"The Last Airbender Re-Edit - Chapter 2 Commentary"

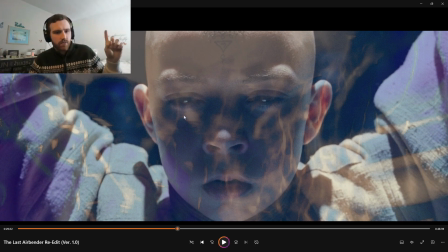(20:45)
So instead I flipped it so that Aang, as you can see, is now looking off to his right,
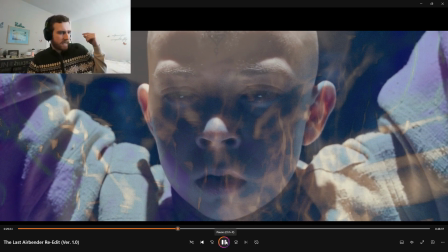(20:52)
which makes sense because right here, see?
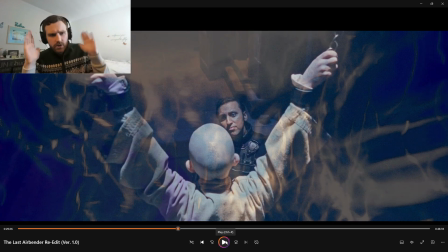(20:58)
Or I'm sorry, no. He's looking to his right and Zhao is on the left. Yeah, you get what I'm saying. He's now looking at Zhao better. So it's a very, very small, subtle fix that I did there that people usually don't think about.
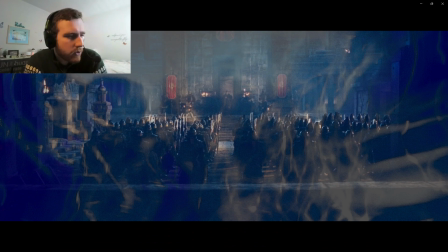(21:12)
And so now we're on to Blue Spirit. Originally, I was going to have Blue Spirit music in this, but it just seemed cheesy and campy,
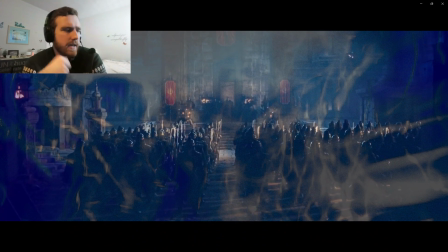(21:20)
so I removed it in the final all-in-one cut.
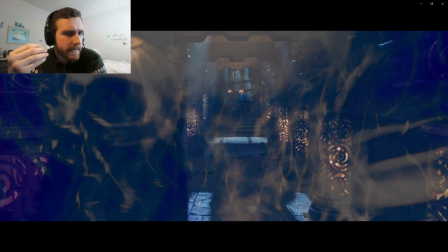(21:28)
And you hear sound effects that I found online where Zuko's killing the men.
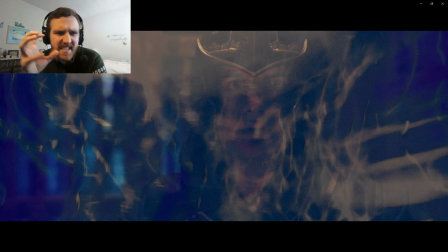(21:34)
They're not entirely convincing, but in the original film there was a weird snake caterpillar noise that just seemed weird.
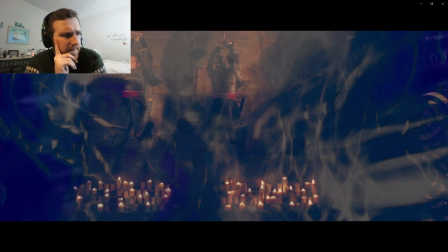(21:41)
I think you still hear a little bit of it in here, but I never understood what those sounds meant.
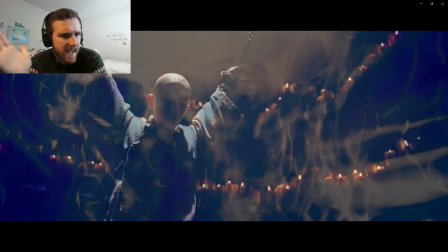(21:48)
So that's another little change I made there, is I cut the weird noises out that Shyamalan had
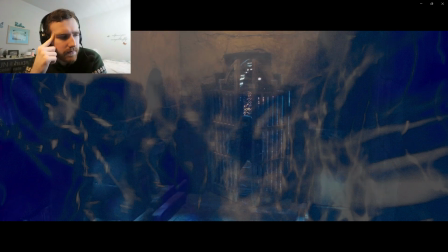(21:54)
and replaced them with sword noises of Zuko killing people. And yep, so this is all the same.
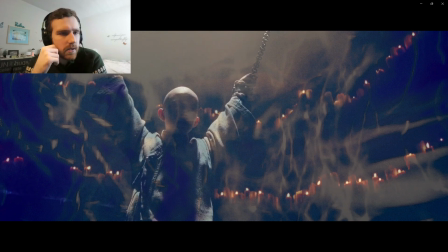(22:04)
Slight coloring changes, but nothing else really. And so, yep, we cut straight to here.
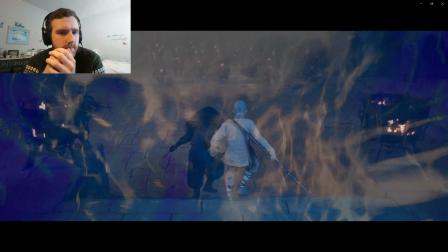(22:10)
We get right into the action, sort of. And we're now...
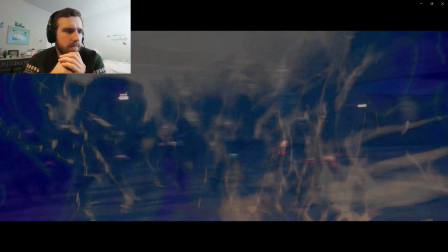(22:16)
There's a slight zoom effect that I use here. And the reason for that is so I can hide the Fire Nation soldier that comes up there.
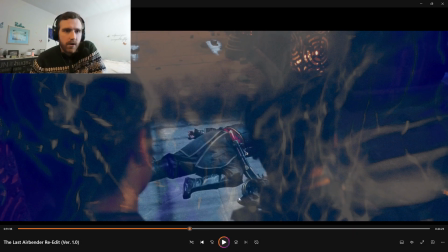(22:24)
Maybe I'll change that in the final. And then we cut to Zhao. He's now realized at this moment that the prisoner is freed.
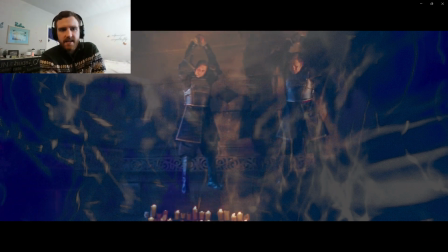(22:32)
And the reason I put this scene in this spot of the edit is because I want a way to cut around the 5-7
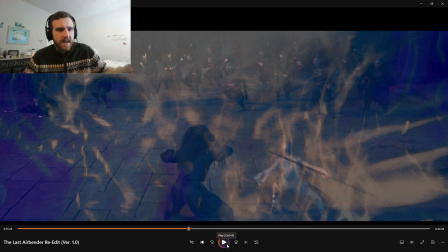(22:41)
minute fight that we get after this, because
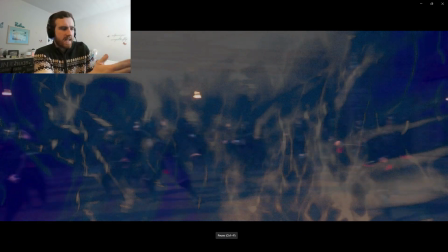(22:44)
during this shot in the next few minutes we get a lot of action of Aang and the Blue Spirit fighting in the
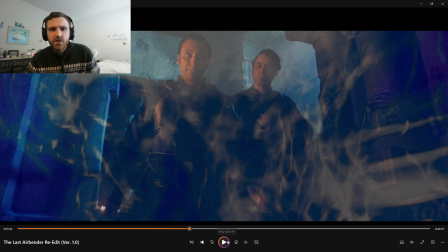(22:51)
original. A lot of that action was crap and the choreography was not great. It made the Fire Nation soldiers look a little too stupid, and when you do that it's hard to take the enemy seriously when you make them buffoon.
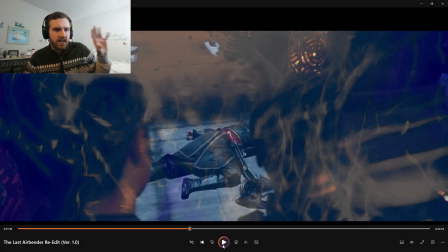(23:04)
So I wanted to cut this as an excuse to just cut away from action.
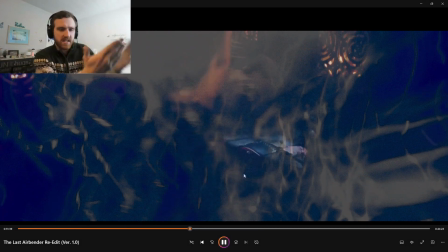(23:10)
I needed something, and so I put the scene here, and you hear sound effects.
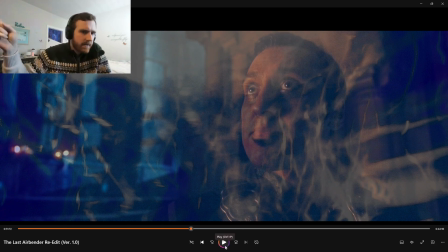(23:15)
Those are added in sound effects I did so that while they're fighting outside, this is where he's at, so that's why he's not up at the top quite yet. And also, I found it pretty effective for Zhao.
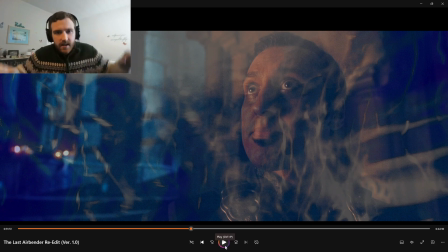(23:29)
So even though he realizes the Avatar is now freed, and even though he's hearing sounds in the background, he is undeterred in this. And by adding in the sounds now of his men being hurt out there and him not showing any emotion,
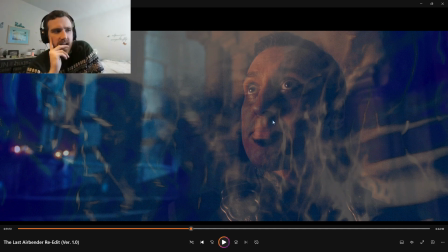(23:46)
I think that elevates his character a bit more, in that in the most stressful of times he can still compose himself, which you'll see another example of that later. But it's my attempt at trying to make Zhao look a bit more formidable, that even though the prisoner just escaped,
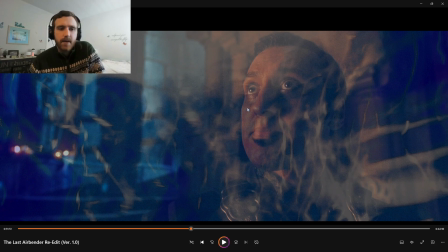(24:04)
and even though his men are being slaughtered outside and they're very close to escaping, he is calm and he is collective.
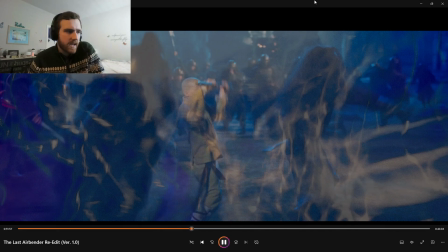(24:10)
And then we cut to here.
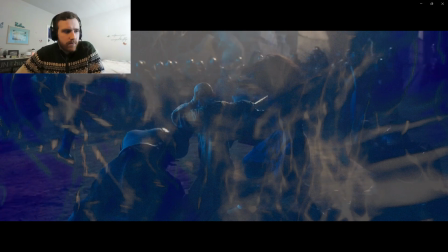(24:13)
I chose to keep and I wanted to remove the slow-mo, but I can kind of see why Shyamalan kept it in here.
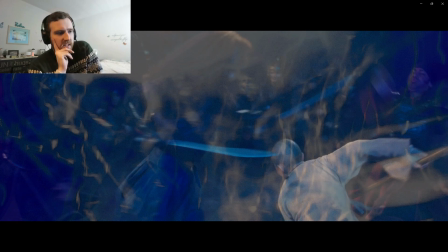(24:22)
So we get this shot. The only difference really is the Wilhelm scream I added in, just for fun.
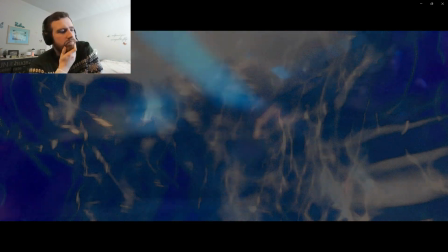(24:30)
So it didn't need to be added. And we will see Zhao.
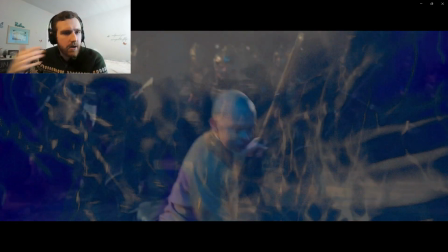(24:38)
We will now see another example of Zhao looking more calm and collected right here.
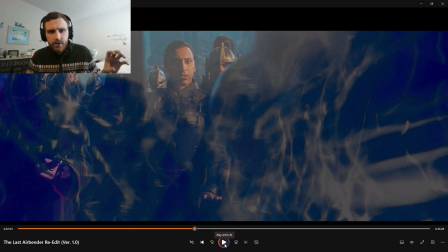(24:44)
Original, Zhao asks, "Why are you doing this? Who are you?" to the Blue Spirit. And the reason I removed that line, as I said earlier, is I'm wanting Zhao to be more calm, more collective.
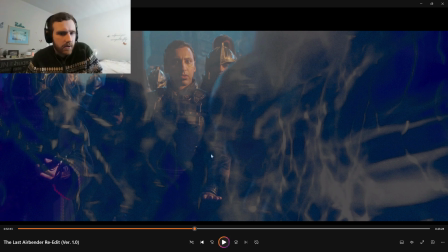(24:55)
And if you look here, swords are pointed at Aang, and we cut to this reverse shot of him raising his hand up, but he's not talking.
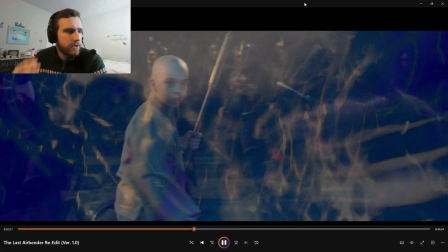(25:06)
And I don't want to keep repeating it too much, but he's calm, he's worried, but he's not showing it.
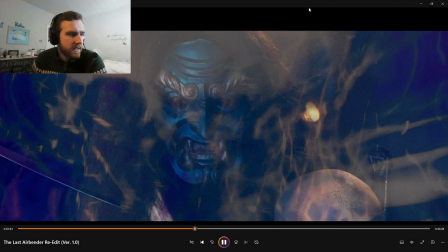(25:13)
He's showing more calmness than he did in the previous movie. He's not freaking out as much.
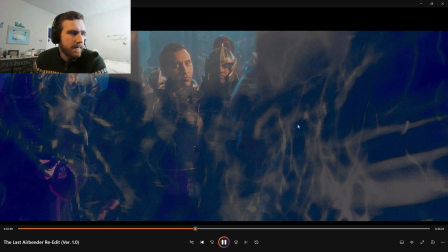(25:19)
And so there's an effect into him being quiet, and he's thinking.
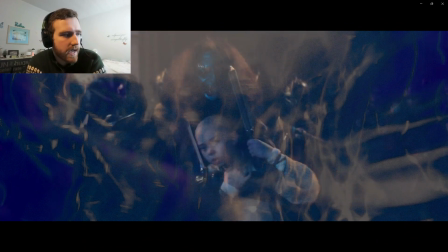(25:24)
You have him thinking, okay, he's thinking of a plan right now instead of worried about whether Aang's going to die.
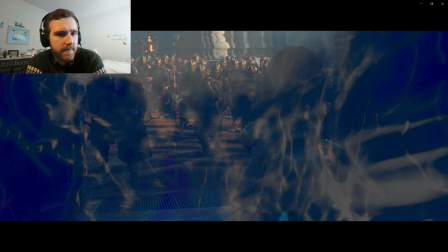(25:33)
So just another nice little touch of trying to make the villain more imposing than he was in the previous film.
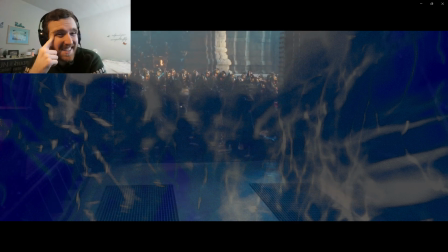(25:40)
And there's a dub that I do right here. It's not, it's really not good, but here's my line.
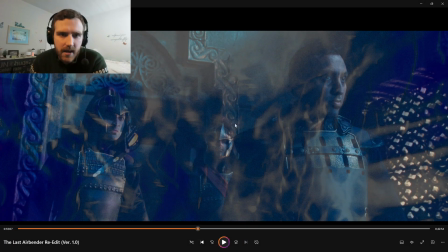(25:46) Are we letting him get away, Commander?
God, that's bad. Why do I have this line at all? Well, because originally the soldier says, "Is he a spirit?" Which is stupid, because there's no reason to think of this guy as a spirit, as Zuko as a spirit.
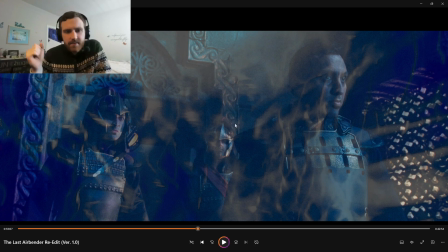(26:01)
And so instead, I have the soldier say, "Are we letting him get away, Commander?" Because that's a more reasonable thing to ask, and it matches the lips pretty closely. And it makes, as I say, it makes the Fire Nation soldiers look a little more competent,
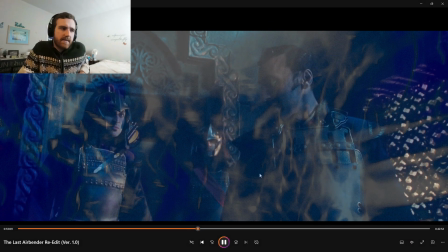(26:17)
which is a huge task, trying to make the villains look much more competent than the original movie.
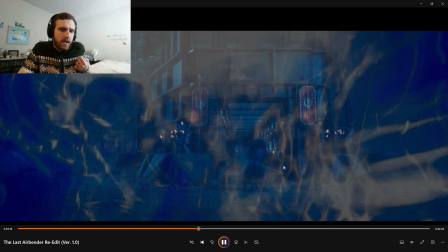(26:23)
And I think this Chapter 2 does a pretty good job of illustrating that, of giving that sense by cutting out the stupid action, by cutting out the weird, bad choreography, and by making the soldier say,
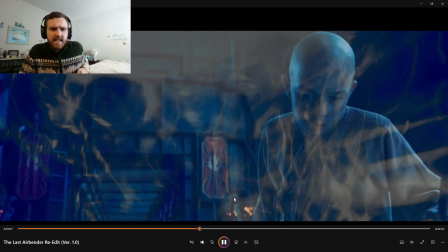(26:35)
"Are we letting him get away?" instead of asking, "Hey, is that a spirit?" like a dummy.
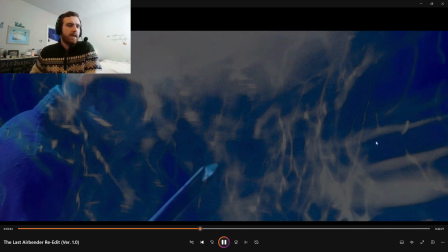(26:42)
And another big change here coming up. Appa flying in.
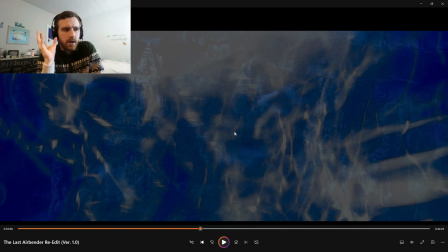(26:47)
So this is a darkened shot of what we just saw earlier. It is a reused take of Aang and Appa arriving at the temple. I made it dark to, it's not, it needs a little more work, but I made this change because
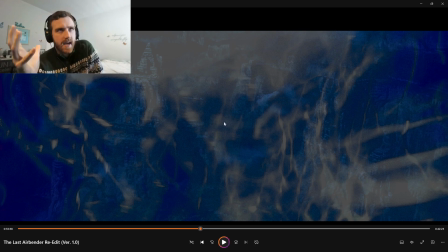(27:03)
in the original, Aang escapes. He basically he drags Zuko's body and walks away with him in the original. But how does he get away? How does he get so far away from the Fire Nation soldiers?
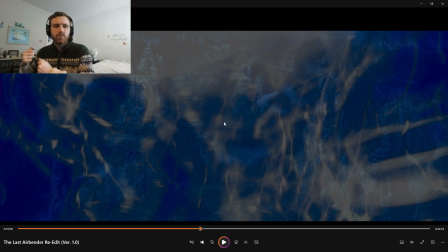(27:16)
And how is it that he was able to venture so many miles away to a weird mountain range or whatever and put Zuko's body where he put it? And so I decided to put Appa here
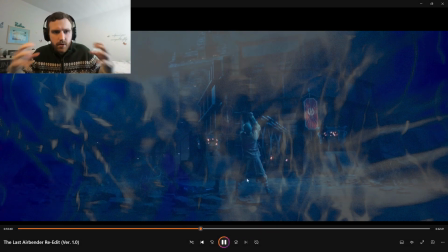(27:28)
so that way, one, Aang has a better mode of transportation to get to where he needs to go.
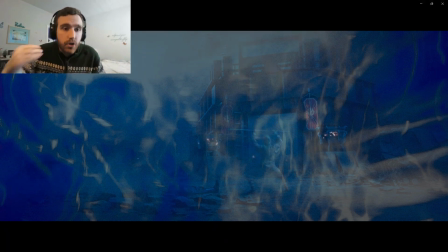(27:33)
Number two, it gives Appa something to do in this movie because he didn't have much to do previously.
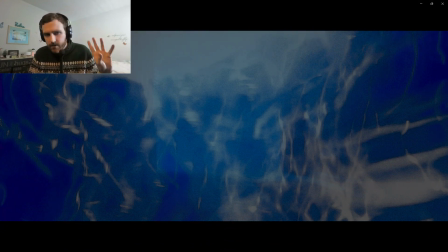(27:38)
And, as you hear right here, it scares the Fire Nation soldiers.
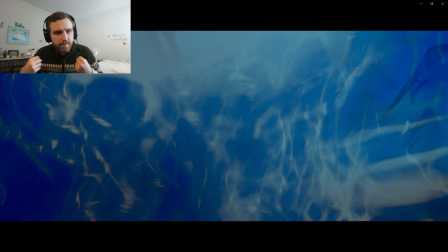(27:43)
Fire Nation soldiers are going to be more scared of a weird beast noise than they are of a bunch of wind blowing in their face.
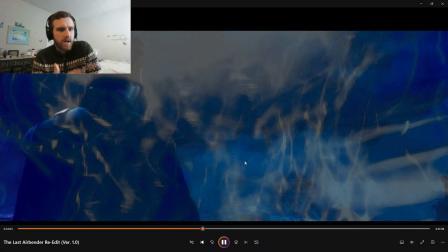(27:50) What is this?
And it makes this line, it makes Zhao a bit more competent here, because in the original film, what is all this wind?
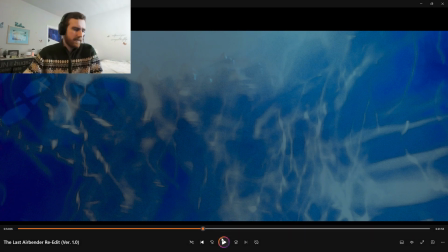(27:57)
Well, Aang's a freaking airbender, you dumbass. But now it's different. The context is different. Now he's wondering, what is that noise? Because these soldiers have not seen a bison in 100 years, at least if you've watched the cartoon.
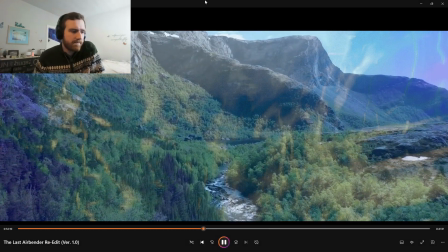(28:11)
So like, it makes sense to cartoon watchers a bit more too. This is a new shot, new sound effects with the water flowing.
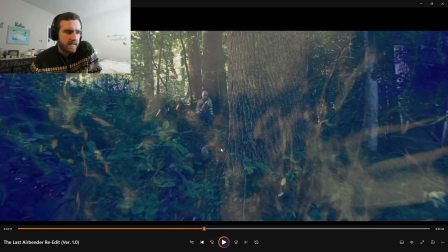(28:18)
I added that in. The reason I changed the to what you see here is that in the original it was a mountain range,
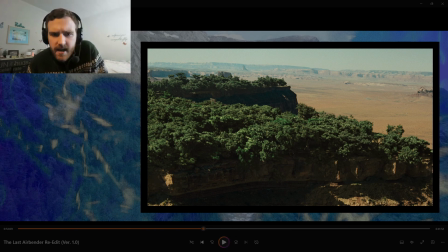(28:26)
but it's a weird spot to leave Zuko's body, and then for him to walk all the way back to Iroh.
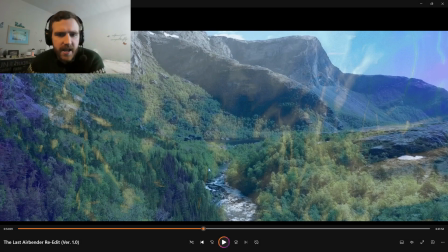(28:33)
So I wanted to change it to a river. I chose this specific shot because Zuko, it is established at this point that Zuko's ship is parked alongside a river bay, and that the Fire Nation colony that Iroh is at a place that's near a river.
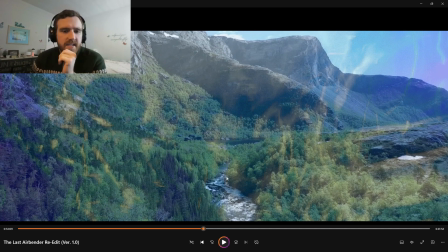(28:50)
And so that's why I chose this shot, is to give a sense of, okay, he might have parked Zuko's body somewhere nearby,
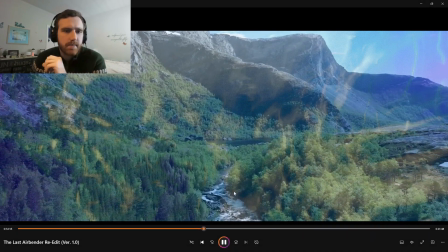(28:58)
might have Ubered him like an hour away, whereas in the original movie he Ubered him at some desert spot.